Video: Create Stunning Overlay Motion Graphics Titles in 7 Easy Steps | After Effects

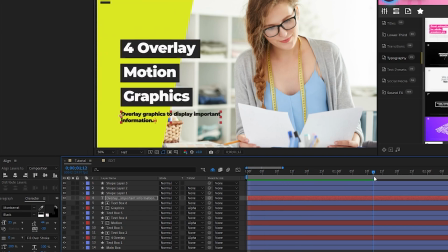[8:13]
Now this text will animate in word by word from the bottom of the screen.
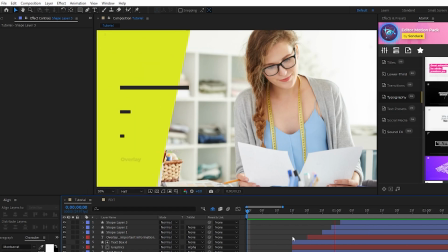[8:18]
Now our entire composition is completed, and the final step is to offset all of the layers to lengthen our animation and make it look more interesting.
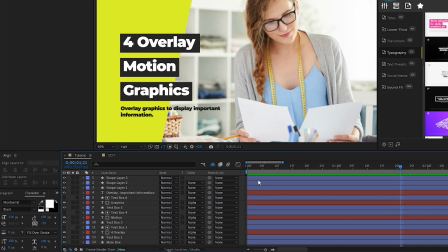[8:27]
When I'm creating a composition like this, I like to animate everything from the start of the timeline to keep things organized, but as you can see, everything animates in at the exact same time, which we don't want to happen. So what we'll do is we'll go up the list of our elements and offset them on the timeline so that they come in at different points in the animation.
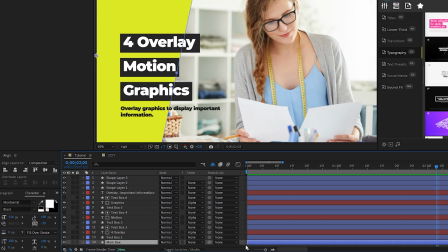[8:47]
So we'll leave our main shape layer at the start of the composition, then we'll highlight our first text box, move that forward 5 frames in the timeline, highlight the second box, move that 5 more frames, then highlight the third text box and move that forward another 5 frames.
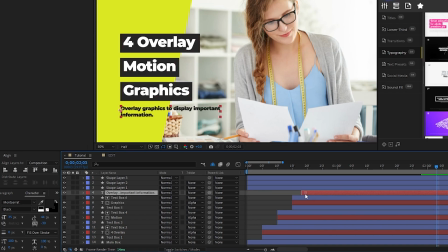[9:06]
We'll repeat that again with our final text layer and our little accent graphic as well. Then, we'll offset each rectangle of the accent graphic as well, but just by a few frames so it has this nice staggered animation.
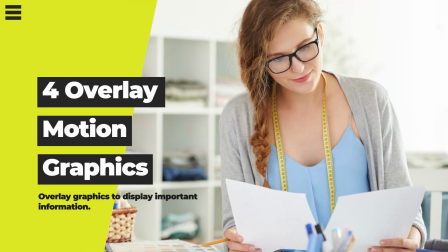[9:20]
And now our overlay graphic composition is completed and fully animated, ready to put over any piece of footage you want. Now that you can marry motion graphics with photos or videos, you can keep your audience more engaged while getting your point across faster. Speaking of which, if you're looking to save time, we have 100 templates you can download for After Effects and Premiere for free. The links will be in the description below. If you enjoy the content in this video, be sure to subscribe. We post 2 tutorials every week. And remember, always be creating.